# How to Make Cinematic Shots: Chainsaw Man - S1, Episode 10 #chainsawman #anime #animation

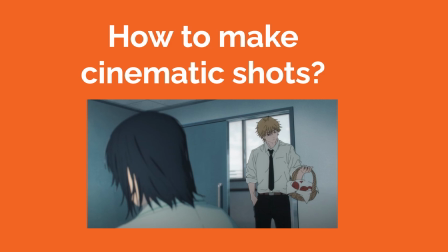How do you make cinematic shots? Episode 10 and season 1 of the anime series Chainsaw Man showcases many examples of dynamic cinematic shots, so let's try to break them down.
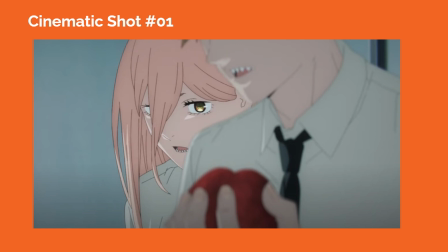In cinematic shot number 1, we see a tighter composition around power, focusing on her expression, as Denji appears partially in the foreground, slightly out of focus.
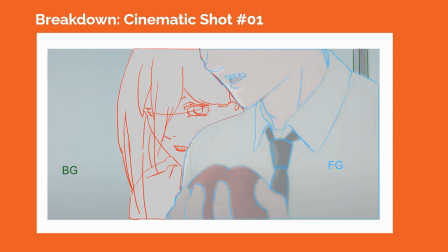This helps to separate power from Denji visually. A longer camera lens is likely being used in the shot to restrict our view of the environmental space and focus more on power and her acting at the story beat.
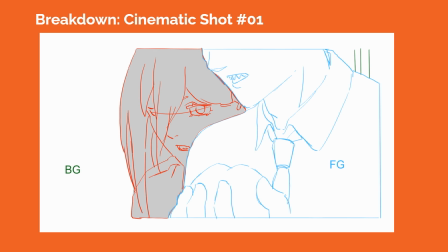Our eyes are really drawn to her expression seen through her eyes and face. In cinematic shot number two,
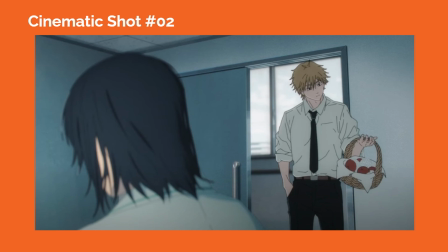we see Denji visiting Aki in the hospital with the back of Aki's head appearing on screen left and slightly out of focus in order to create a sense of spatial depth.
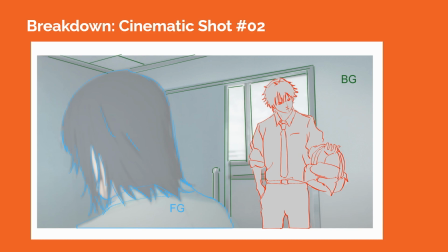The bottom of the frame cuts off Denji above his knees. The doorway acts as an element around Denji creating a visual frame around him separating him from the other elements within the shot.
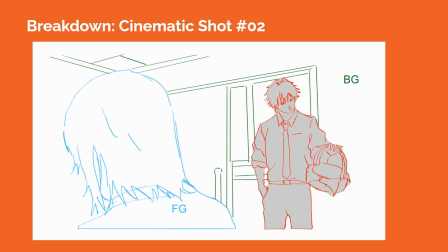We see a little bit of the ceiling plane at the top left corner of the frame giving us a sense of the perspective grid within the shot.
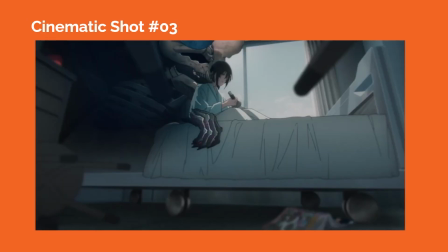In cinematic shot number three, Aki remains inside the hospital and the camera is placed low to the ground, tilted upward toward Aki on the bed along with the presence of a devil.
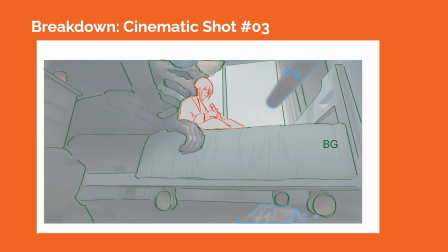There are overturned elements on the ground including legs of a stool and a book on the ground acting as foreground elements that are slightly out of focus.
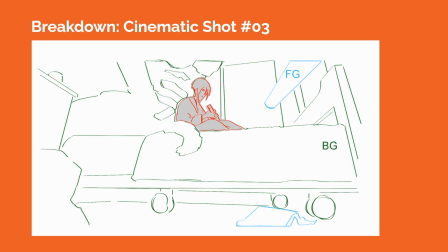The perspective cues within the room also suggest a three-point perspective grid within the composition.
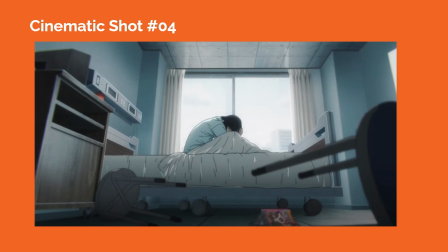In cinematic shot number four, we see a slightly wider shot of the same hospital room with a distressed Aki on the bed in the center of the frame.
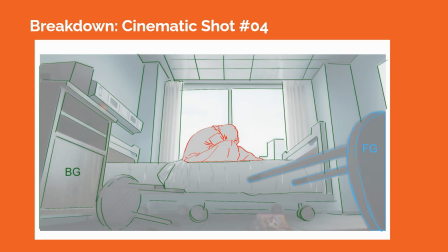The perspective cues within the elements of the room suggest a three-point perspective grid.
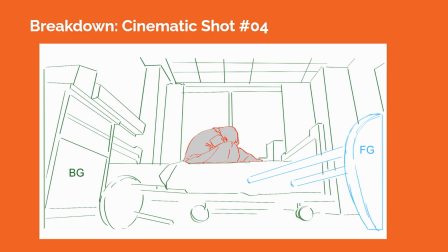The backlit window behind Aki frames him within the shot and also isolates him from overall visual space, suggesting his emotional and mental state at this story beat.
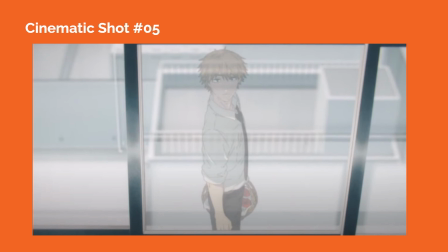In cinematic shot number five, Denji appears in the reflection of a window with structural elements of the city in the background that are out of focus.
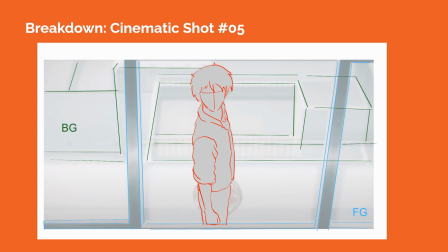The perspective cues of the window grid in the foreground suggest a three-point perspective grid within the shot.
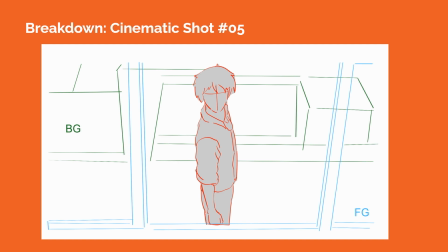Staging Denji as a translucent reflection within the composition also conveys his emotional and mental state in the scene.
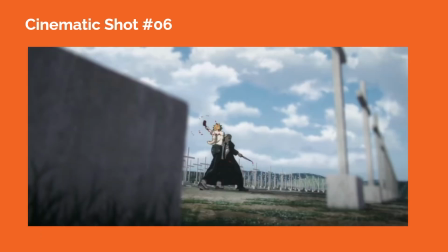In cinematic shot number six, we see a wider shot with the camera staged further back in space, capturing Denji fighting against his teacher, Kishibe.
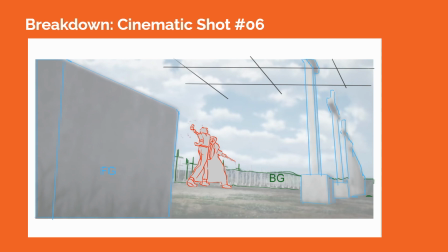There's a row of graves in the foreground that are blurred out and acting as foreground elements. The camera is placed close to the ground and we can see the skyplane.
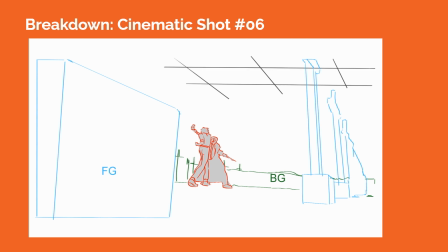This composition informs us of the general space where the fight is taking place.
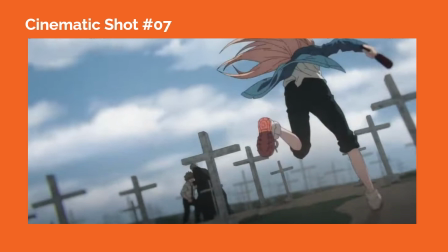In cinematic shot number seven, the camera tracks behind Power, following her and capturing her in a dramatic upshot at a Dutch angle as she rushes toward Denji fighting Kishibe.
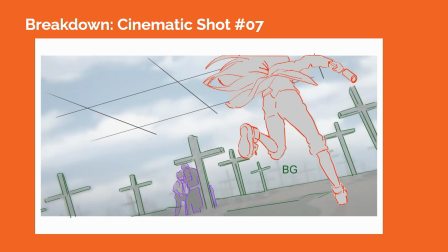The composition and camera movement of the shot heightens the drama of the moment, and it makes us feel what Power is feeling as she races towards the other characters.
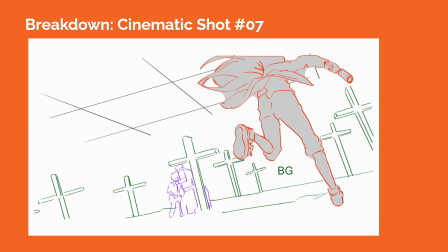A wider angle camera lens might be used here to track with Power, as well as showing the environmental space around her.
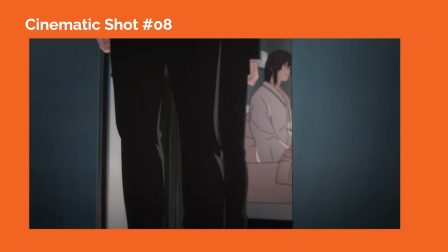In cinematic shot number 8, the legs of additional agents appear in the foreground as Aki remains in the hospital bed, slightly out of focus in the mid-ground.
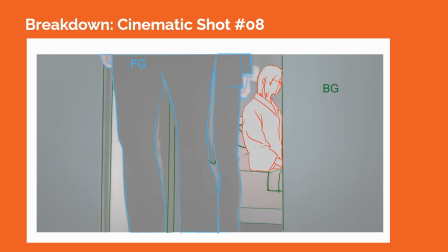This is an interesting way to stage the movement within the scene, but it also highlights Aki's emotional distance in isolation as he's framed very tightly within the shot.
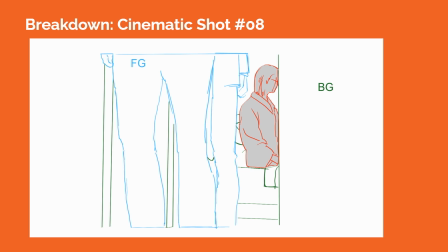Keeping Aki out of focus in this scene while the other agents are in focus helps to also suggest this emotional distance.
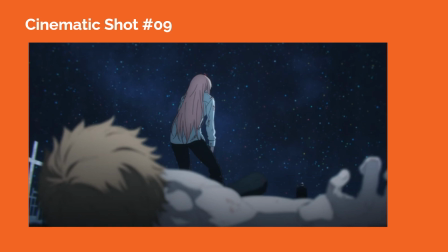In cinematic shot number nine, the camera's placed low to the ground, tilted upward with the top of Denji's head, upper chest, and his arm out of focus in the foreground.
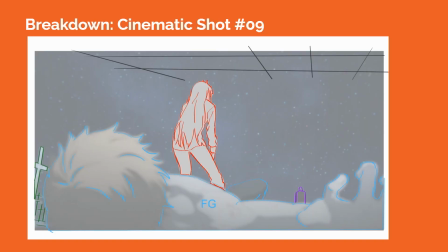We see the back of Power in the mid-ground, and Kashibe appears smaller in proportion within the frame, closer to screen right, walking away from Power in Denji.
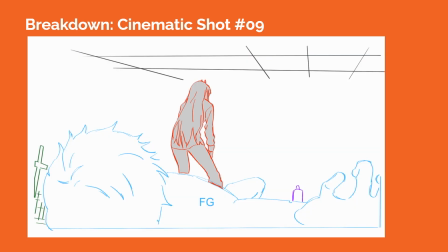The shot helps to convey the general orientation of the characters while covering Kashibe's exit from the scene.
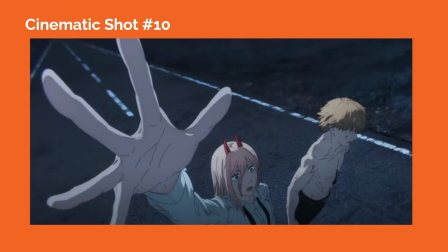In cinematic shot number 10, the camera is placed high above Power and Denji with Power's hand planted very close to the camera lens and appearing larger in proportion than the rest of her body.
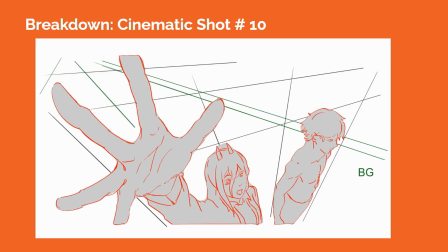The horizon line appears at a frame above the top of the frame with this high angle shot. The perspective cues on Power and Denji suggest a three-point perspective grid within the composition.
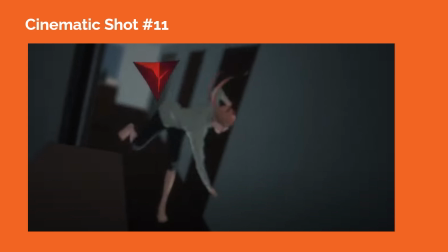In cinematic shot number 11, the camera tracks with a blood arrow that Power hurls down a hallway and toward Kashibe, who is right outside the front door of the apartment.
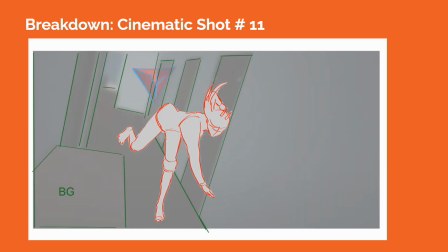The camera is tilted at a Dutch angle and is focused in on the incoming arrow, putting power and the surrounding apartment's structural elements out of focus.
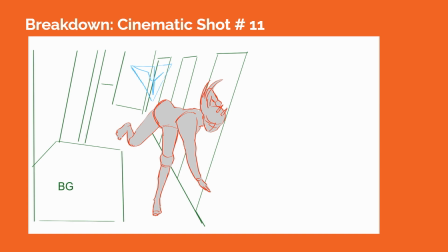With the arrow in focus, our eyes lock on it as it moves through the space, helping to create a dynamic feel of movement within the shot.
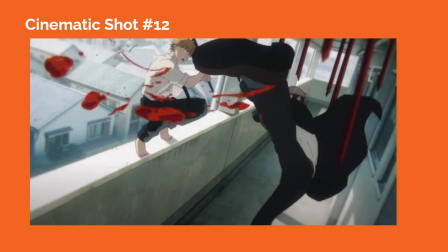In cinematic shot number 12, the camera is placed higher above ground, closer to the ceiling, as Koshibe swings around to kick at Denji, who is trying to attack him.
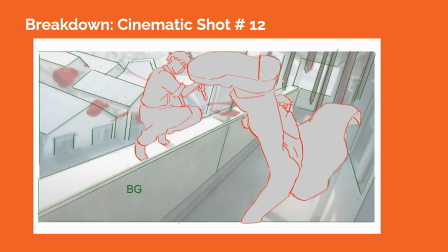We see some of the blood spears dropping from the ceiling and are slightly out of focus, acting as foreground elements.